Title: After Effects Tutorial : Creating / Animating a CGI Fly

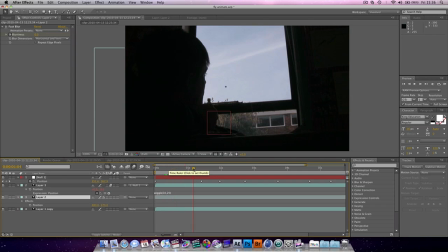Hi guys, in this tutorial we're going to be creating this fly that animates around. Pretty cool. Looks quite real if I just give you a little render playback.
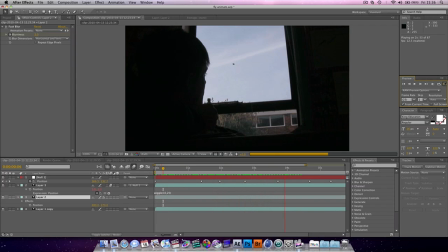There you go. Looks kind of cool, but there wasn't actually a fly there. So let's get started. Create a new composition. We're going to call it Fly Buzz.
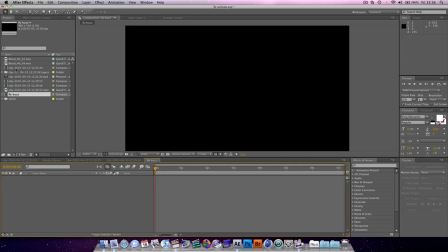One thing to bear in mind is that no special effect is complete without an appropriate sound to follow.
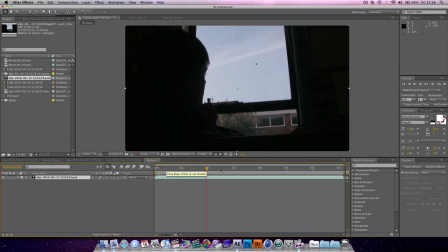For instance, if I had a fly in the shot, you then want a flying fly. Now I have a Photoshop document, and basically I have a layer with just a fly and a layer with a background. So to get our layers, we have to import it as a composition, which I've already done.
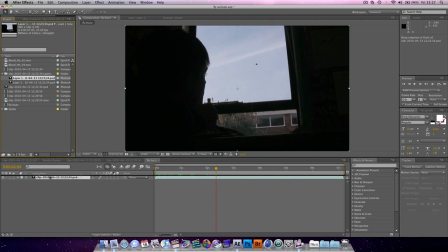We've already got the layers here, so I'm going to bring out this layer and bring out this layer. And if we bring our fly on top, going to delete that layer, going to name this one BG, and this one fly.
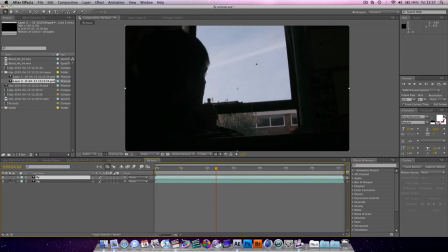Because if we solo it, we can see it's just a fly, and this one is just the background. Okay, beautiful. Now the first thing I did was that I gave it a bit of a fly kind of wiggle. So we go P for position, alt click, and type wiggle.
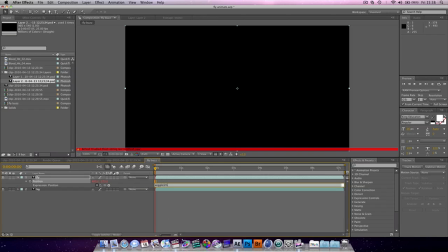We about 20 pixels, 10 times a second. Hit.
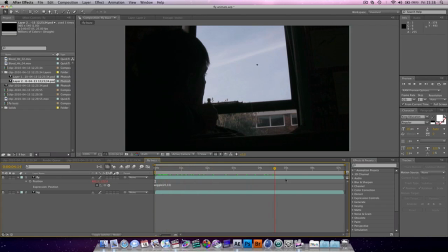Just click out, and that will, as you can see, it's now got a bit of a wiggle. But I mean, yeah, it's okay-ish. But for this tutorial, we're going to bump it up to 30.
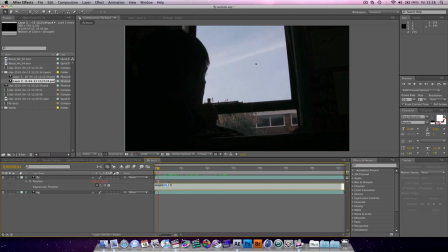Oh, have I done it the wrong way around? Sorry, guys. 10, 30. There you go. Which looks okay, but we don't have much control. We want it to be flying all over the place.
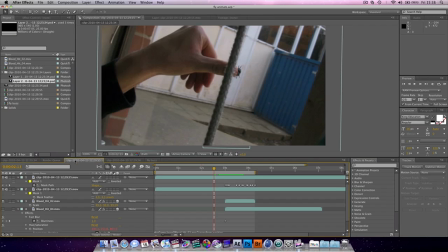So, best thing to do, in my opinion,
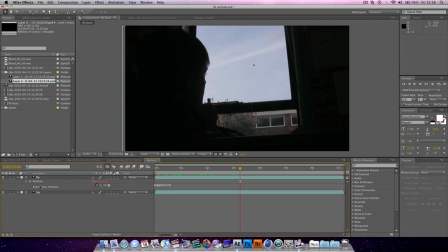is create a null object. Go to the first frame, new, null object, and we're going to parent our fly to our null object. So, we start animating the position of our null. It's going to move the fly.
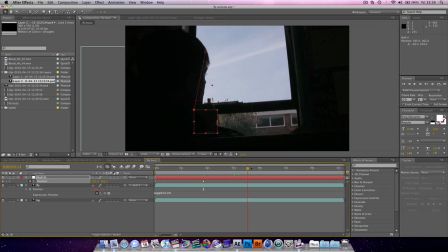And just move it around a bit. We can even make it go off the screen. We don't want it to seem like a cheesy special effect where it never leaves the area. However, it probably won't ever leave the premises of the window, only because flies look for the light, don't they?
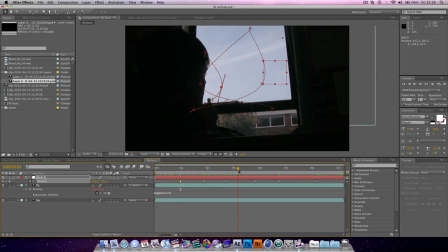So as you can see, we've now got a fly that buzzes all over the place. And one thing I needed to do for the shot, so that the following shot, if you follow the previous tutorial with the squash, so that that lines up, is that I needed the fly to end up in the finishing position.
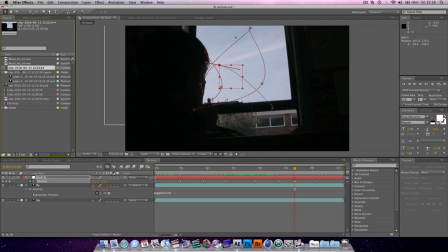So to do that, I simply took our original Photoshop document, put that over the top, and that is where we want the fly to be.
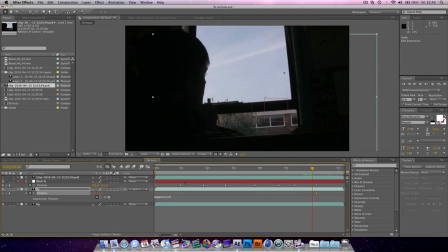How do we get it there? Well, so what we want to do is we want to take our null object and on this keyframe change it to
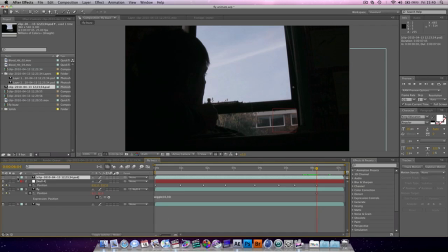the original stationary position, which is, if we hit P here, we can see it's 480 by 270. So at this keyframe, change this to 480 by 270. And that will put our fly in the original position, apart from the fact that the fly is moving here.